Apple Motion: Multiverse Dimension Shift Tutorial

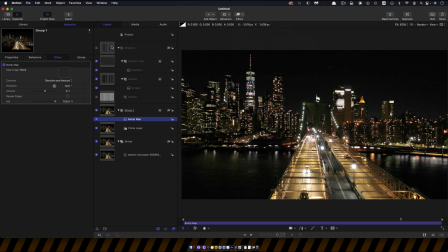243s
Come back to this group here and I'm going to add filters and distortion and bump map, and I'm going to use the displace as the source. So for the bump direction, let's have 180. And again, we want to keyframe this amount value.
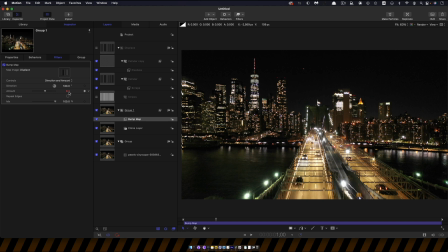260s
So I'm going to come to 1 second again on the timeline, and I'll keyframe that amount and set it to 0.
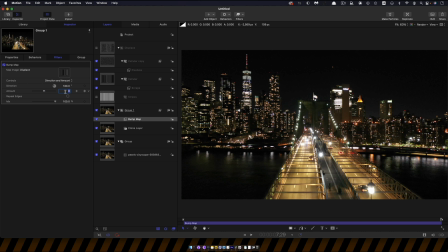267s
Come to the end of the project, and let's set that amount up to 2. And hopefully you can see how this is starting to take shape. So we get these smooth streaks, and then they get a little bit more sort of pixelated as it goes on like that.
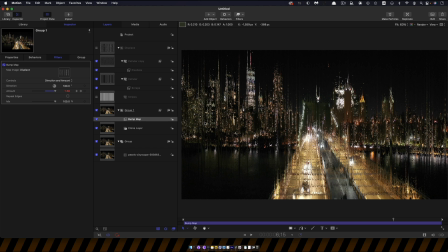285s
Now, we don't actually want all of this to be distorted like that. And that's why we've got these two layers here.
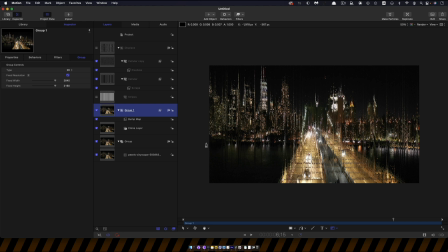291s
So with this group selected, I'm going to use the Bezier mask tool. Come down here, select the Bezier mask tool, zoom out a bit. And I'm going to kind of draw from here to sort of roughly here and along here,
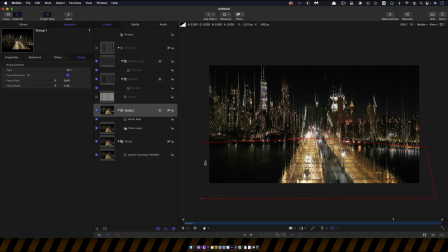305s
because the river kind of bank is a little bit curved like that, and out here like that. And then we want to invert that mask. And then just let's add some feather to that, and let's go for negative 250 for the feather. And that's kind of just blending more smoothly into the waterline there.
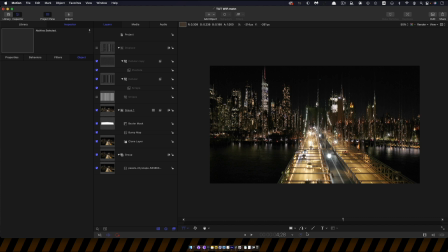324s
So I think I will add an additional mask that just kind of removes the road from the effect as well. So let's come back to the beginning where we can actually see what we're doing. Select the group. Again, let's use the Bezier mask tool.
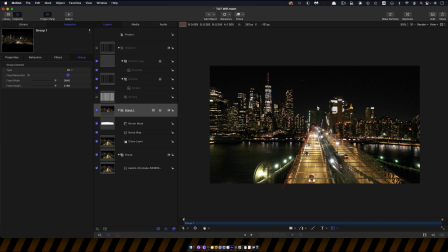338s
So let's come down here. Just kind of roughly draw out where the road is, like so. And close it up. Check on the progress of that mask through the animation.
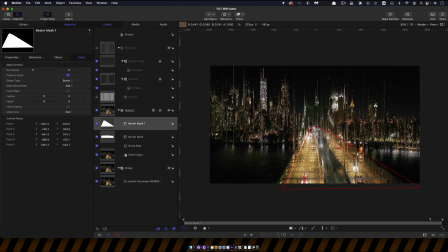352s
That's pretty good. We might need to just sort of move it across a bit. So let's keyframe the control points at the first frame. Let's come to the last frame, and then let's just move those points like that a little bit.
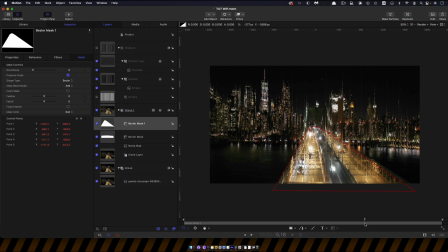369s
Again, it doesn't have to be too accurate. I'm just going to help just isolate that. So what it's doing at the moment, it's adding in to the existing mask, and we don't want that. We actually want it to subtract. So we're going to set the mask blend mode to subtract like that.
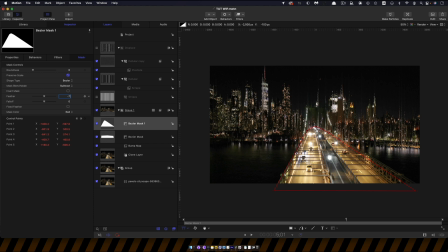385s
And then we just need to, again, just soften it off. So let's go for a feather of negative 75. And that just kind of helps to give it a little bit more interest like that. So the other thing I want to do is I want to add to this group a little bit more styling.
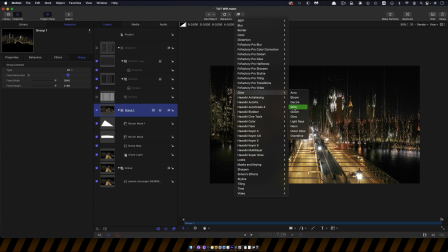401s
And I'm going to come to filters and glow and glint.
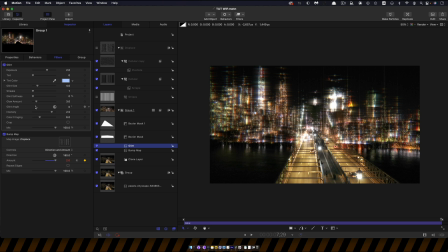406s
Now the direction of the glint is wrong, so let's fix the angle first of all. Set that to 90. Let's have a glint size of 20 and a glint amount of 20.
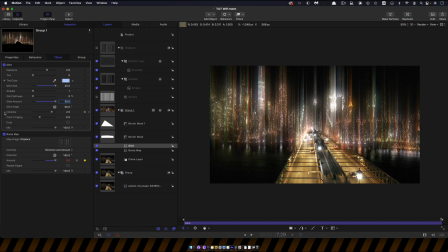420s
It's already starting to look much more fantastical. And we also want to keyframe the intensity. So let's again come to 1 second.
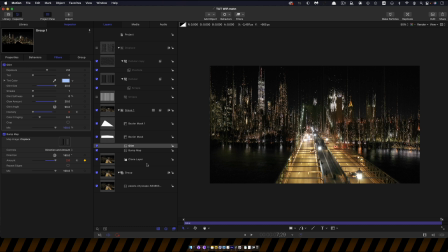430s
Let's set the intensity down to 0, keyframe it, come to the last frame, set the intensity up to 2.5.
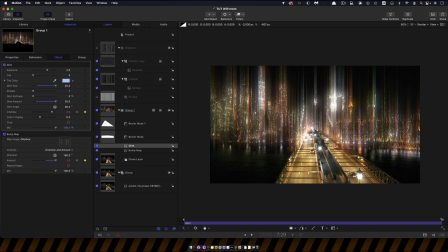439s
So now we're getting that. So there's another little effect that I want to create, and I'm going to make another clone of the original image. So right click, make clone layer, and let's drag that out above our displaced group.
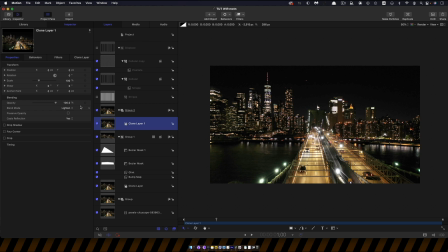458s
And let's set the blend mode to lighten. And then what we're going to do is again come to 1 second on the timeline.
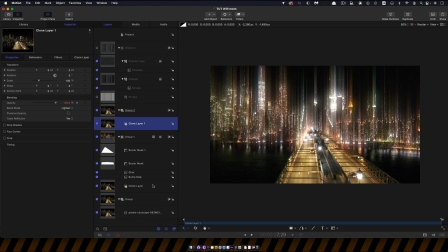465s
And let's set a keyframe of the opacity at 100%. Let's come to the last frame and set the opacity down to 0.
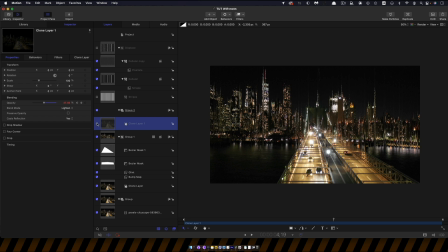473s
And this is going to just keep a little bit more of the original buildings during the transition.
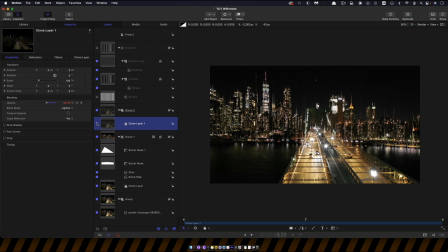482s
You can see how that sort of filled it in a little bit more. It's just a little bit less sort of broken up at the beginning,
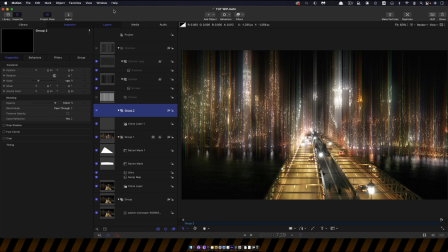489s
and then gradually the breaking up takes over, but it just helps to fill it in, I think. I'd also like to add a lens flare, so I'm going to come over to the library, come down, grab the lens flare. I'm going to drag it in to a group above everything else we've done, apart from the displace there,
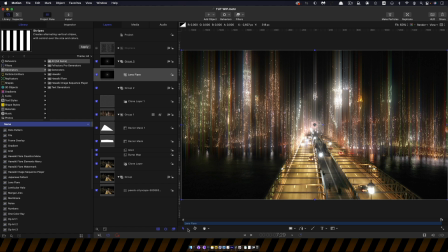507s
and just let's turn on the overlays so we can see where its center is.
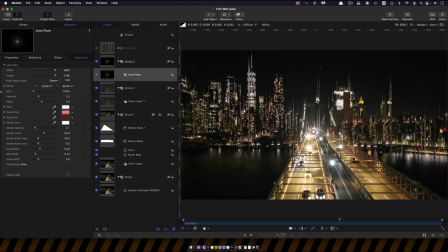512s
Just want to move that center sort of to there, which doesn't have to be too precise, but might as well. And what we want to do is keyframe its intensity. So again, let's come to 1 second on the timeline.
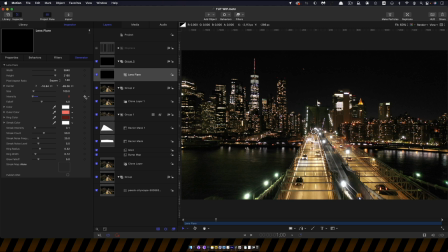526s
Let's set its intensity down to 0, come to the last frame and set it all the way up to 4.
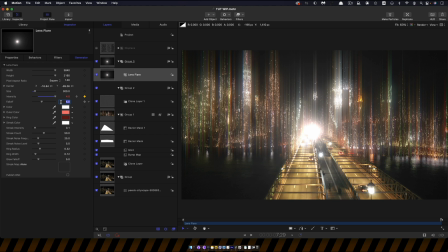533s
And we also want to have a size of 300. And maybe also let's just reduce the fall off a little bit.
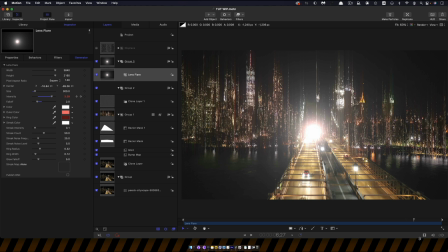540s
Let's go for maybe 2, I think. That looks pretty good. Just a little bit more spread out and intense.
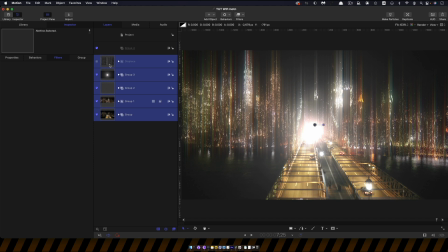548s
So then let's give this a little bit of color correction. So I'm going to make a new group and I'm going to put everything into it.
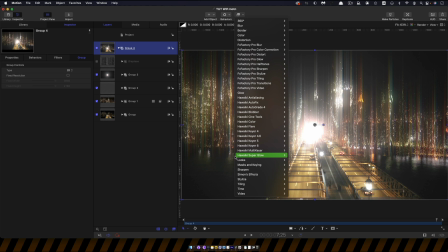553s
So objects, new group, select everything, put that into the new group. And let's come over and let's use some of these looks.
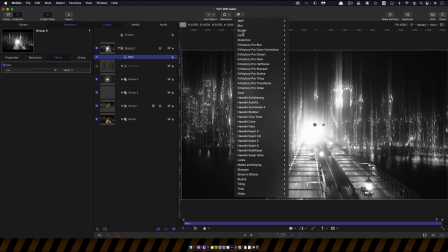561s
So first of all, I'm going to select noir. I'm going to stack them up and I'm going to select New York. And I'm also going to select bleach. And together these create quite a nice look, but actually I'm going to just knock all of them back to about 50%, like so, just so we're keeping a little bit of the original colour. And you could kind of colourise the end result.
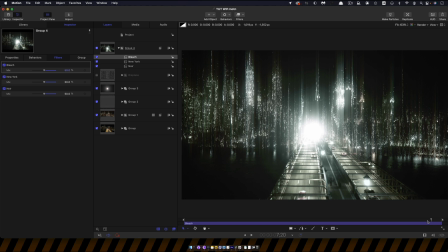586s
I think I'm just going to leave it like that. So let's just finish off by having our sort of burnout at the end here.
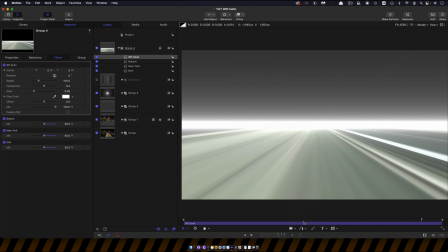592s
So the first thing I'm going to do here is I'm going to come to filters and stylize, and I'm going to look for slit scan, which is not an effect one uses very often, but quite useful here. So I'm going to come to 720 on the timeline, and I'm going to keyframe the mix amount.
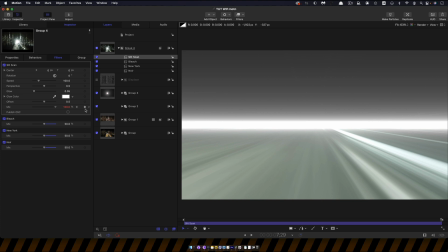608s
I'm going to set that down to 0. And then come to the last frame and set that mix amount to 100.
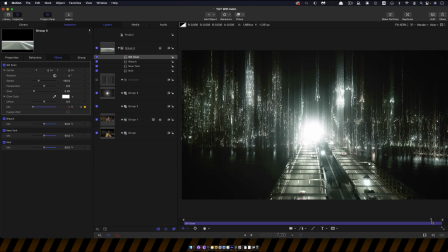616s
Now, we don't want a horizontal burnout like this. Well, we might actually, it's really up to you, but I think I'm going to go for a vertical one.
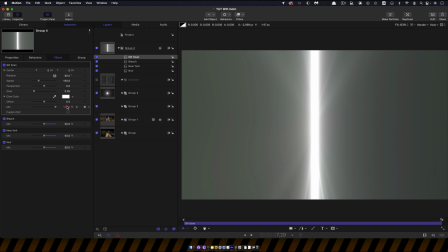623s
So I'm going to have a rotation of 90 degrees. So it's like that. And that should maybe that final mix value should just be 90. So there's a little bit of something left there. The other thing I want to do is to add a bulge. So I'm going to come to filters and distortion and bulge.
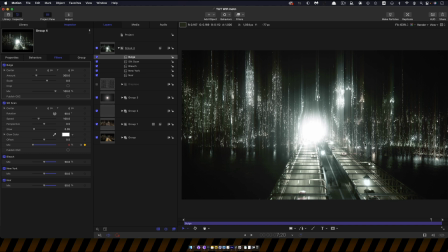640s
Again, let's come to 720. You can see how that bulge is actually quite a nice effect there. It's kind of warping the reality. So I'm going to set the amount to 2000.
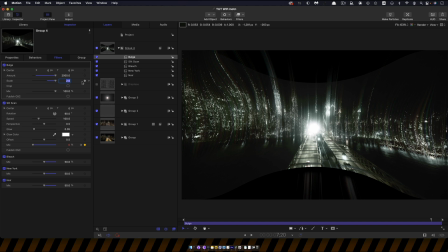650s
And here at frame 720, I'm going to keyframe the scale and set the value to 1.
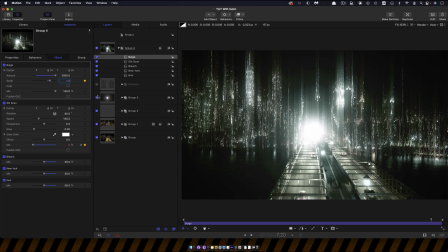656s
And now 1 creates no distortion at all.
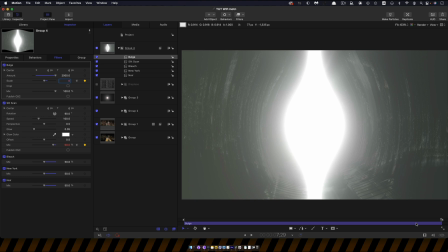659s
And then if we come forward to the last frame and we set that to 0, you'll see how we get this sort of portal opening up effect.
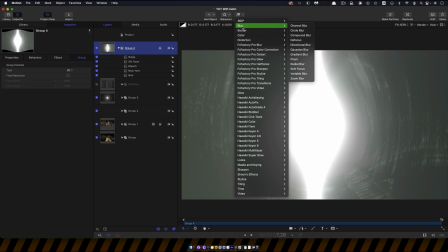668s
So that's quite nice like that. And we're going to add one more effect, and that's filters and blur and zoom blur.
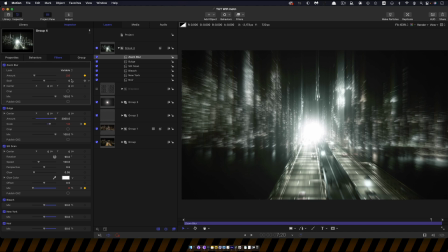676s
So again, come to frame 720, and let's keyframe the amount,
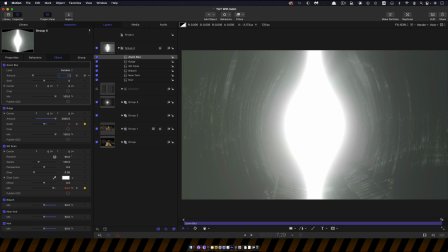681s
set that to 0 there, come to the last frame and set the amount to 32.
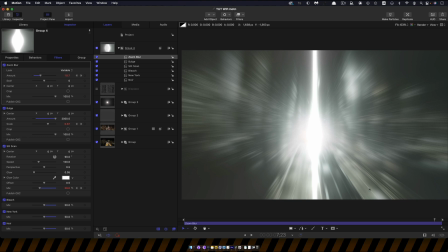687s
And that'll just help to kind of give us that effect there. So I'll just turn that on and off. You can see how that's working. Now what I might do is just put those three distortion effects down below the grade, and I think that's going to look better.
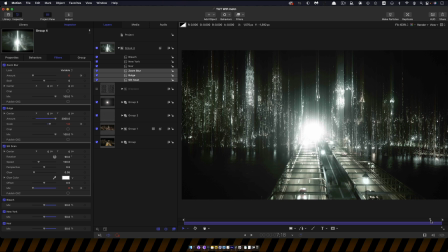702s
So there at the bottom, and then we've got our looks at the top like that. So we're actually grading through those effects. And really that's pretty much it. What I did in my example is I did a kind of rolling wave of something or other along the bottom of this,
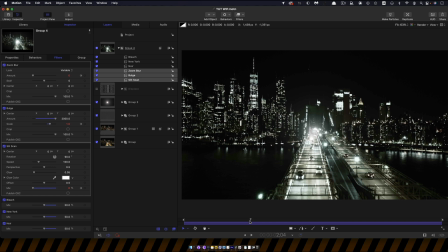717s
but it's just too complicated to explain in this tutorial. I might do a follow-up if you're that interested, but I think it's a pretty nice effect as it is.
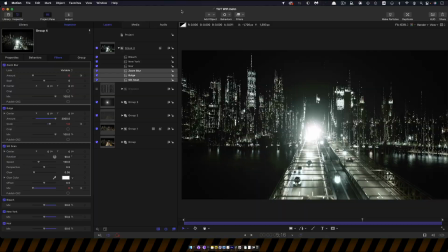726s
So thanks very much indeed for watching, and I hope to see you again soon.